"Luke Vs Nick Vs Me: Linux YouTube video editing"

When you have a YouTube channel and watching someone's else videos, you don't give a shit what they say and you only care for their video editing. So I'm here to talk about three channels with very different video styles, and telling you some more stories between.
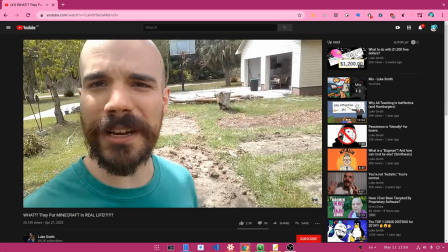16s
And I will start with Luke Smith.
You know, I recently tilled it, I planted a bunch of stuff, in fact this one here, that's my potato patch.
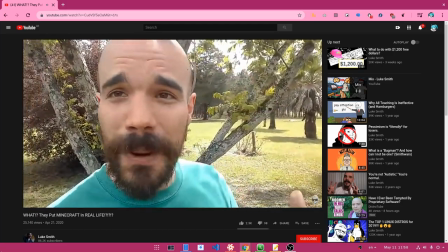23s
That's a guy always carrying his selfie stick with him, that in random moments takes it out, and start bullshitting till he arrives to his destination.
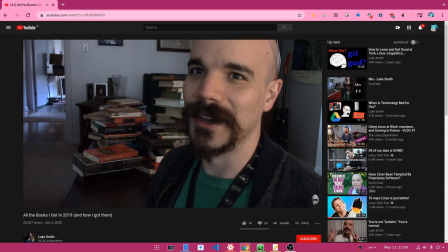32s
Back to his place, he takes this raw video without even watching it, and he just uploads on YouTube.
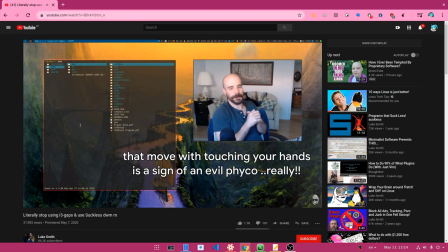38s
Then, Luke also uploads some Linux tutorials. But those are late 2010, meaning you could do the same things 10 years ago and nothing has changed. But what's the most interesting part for me, is the actual amount of information Luke gives at any given time.
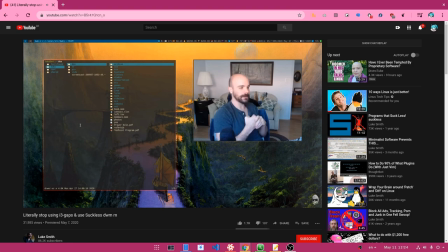54s
And that's probably as low as 40%, which means that the rest 60% of video time is meaningless blah blah blah.
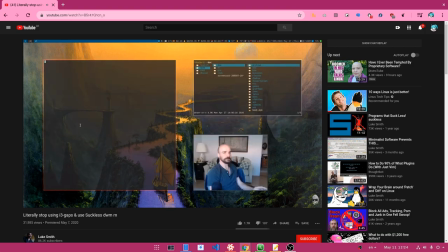60s
That happens when you're doing completely unscripted videos. And yet, Luke has a decent number of views.
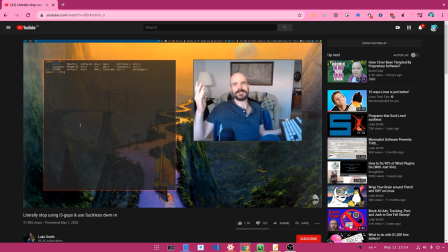67s
How the hell that happens? Simply because Luke is very talented front of the camera, and not many people have such skills. You see, everything in life is about talent. Talented people don't even need to try.
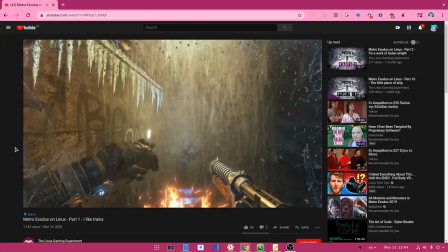81s
And when you don't have talent, this thing happens.
Yep, right there- oh, shit. Fucking spiders.
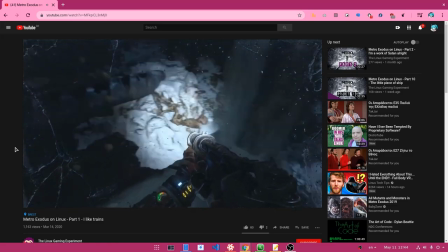88s Get the fuck out of me! Disgusting thing, Jesus Christ.
When you do gaming videos that needs tense and voice color, with this speech, the only you can kill is your viewers with boredom. I've seen this situation in manga. So, how Nick countered his weakness?
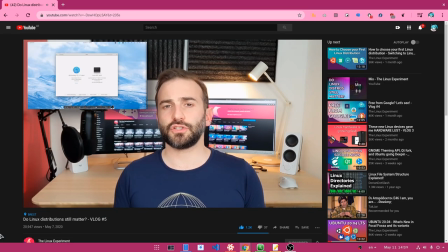106s
He introduced something totally new in Linux YouTube, and that is the professionalism!
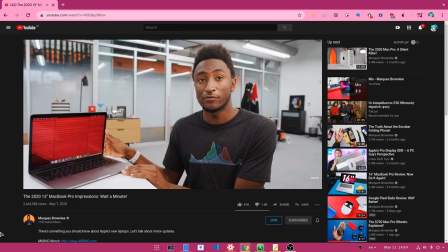111s
I mean Marks Brownlee pro level! But you know, talent is a skill a symbol for many abilities!
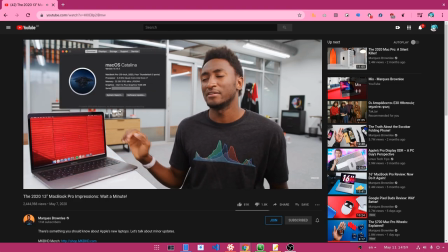118s
This guy has perfect look, perfect voice, and above all he is class and everything!
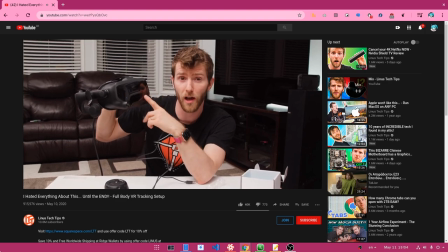123s
Call me a racist, but when I see Linus I think of a crying gypsy! Super content, lots of work on editing, but I can hardly watch!
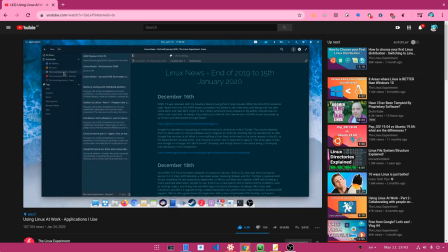132s
And back to Nick, who mostly does Linux desktop news! videos.
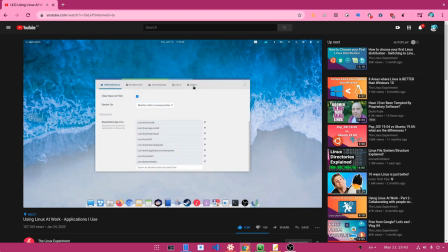136s
His videos usually consist of many small clips, and everything is obviously well scripted. So if something feels wrong, he will retake till he gets it right.
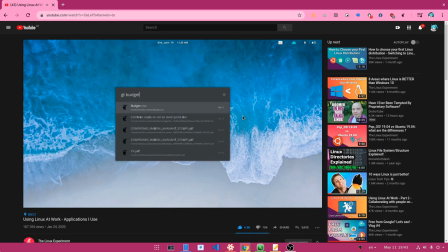145s
The amount of information he gives per video minute is almost 100%, without anything going wasted,
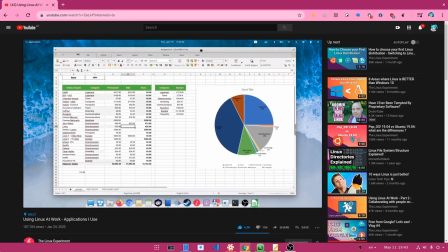151s
straight to the point, without any unnecessary stuff or repeating.
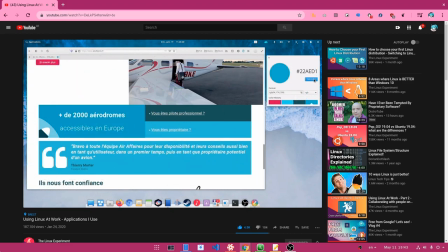155s
It's not really what's worst what's best, it is just a video style, and some people may prefer more chatty content. Personally, I consider Nick two levels above anyone else on Linux YouTube.
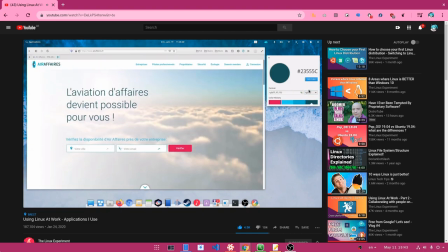168s
And honestly, I believe it is only Nick and me who really really trying, to make really really quality videos. The difference is that only one succeeds it, and flash news, it is not me!
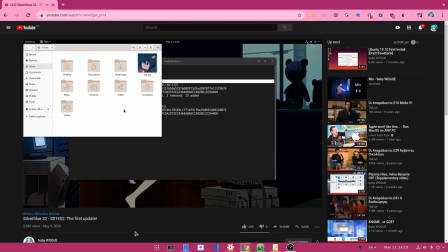180s
Next I want to show you my video editing, and I don't mean the video style or the tools, but how I compose the timelines.
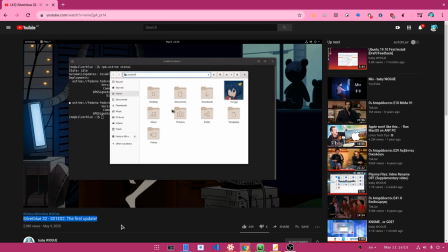187s
And I will use this video as an example.
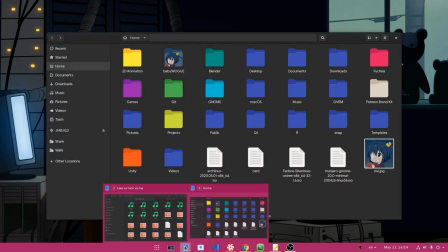191s
What I'm trying to do is to make one-shot videos that may be around 3 to 4 minutes, so I'm doing stuff on desktop and I explain normally on microphone.
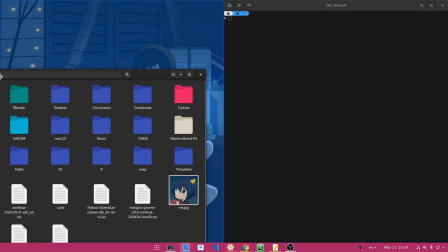199s
One-shots are cool because you don't confuse the viewer with switching screens too often,
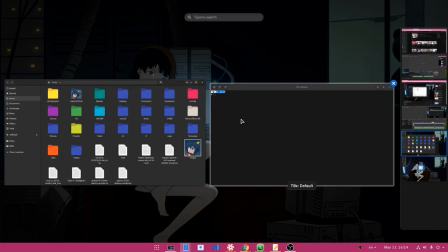204s
but one-shots are also extremely hard, because if you make a mistake, or if something bugs that happens often, you need to retake all the way from the start. And that's why you don't see misclicks or software issues on my videos!
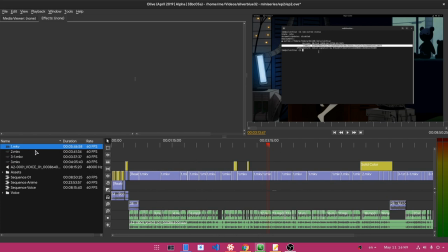217s
So that's the timeline on the silver blue video, and the 1.mkv clip you will see it has duration of 5 minutes and 40 seconds.
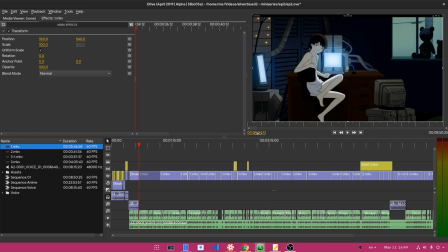226s
But on the timeline 1.mkv starts playing from the 30th second. And ends in 5th minute.
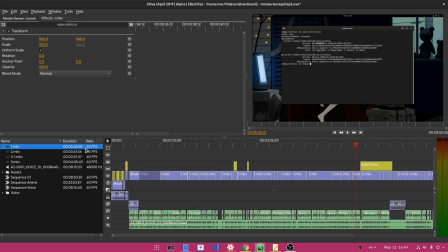234s
So I basically took a 6 minutes video and I made it 5. You see all those video cuts, right? That's because I took my normal voice and replace it with Coco, saying much more things in less time. The power of a complete scripted video!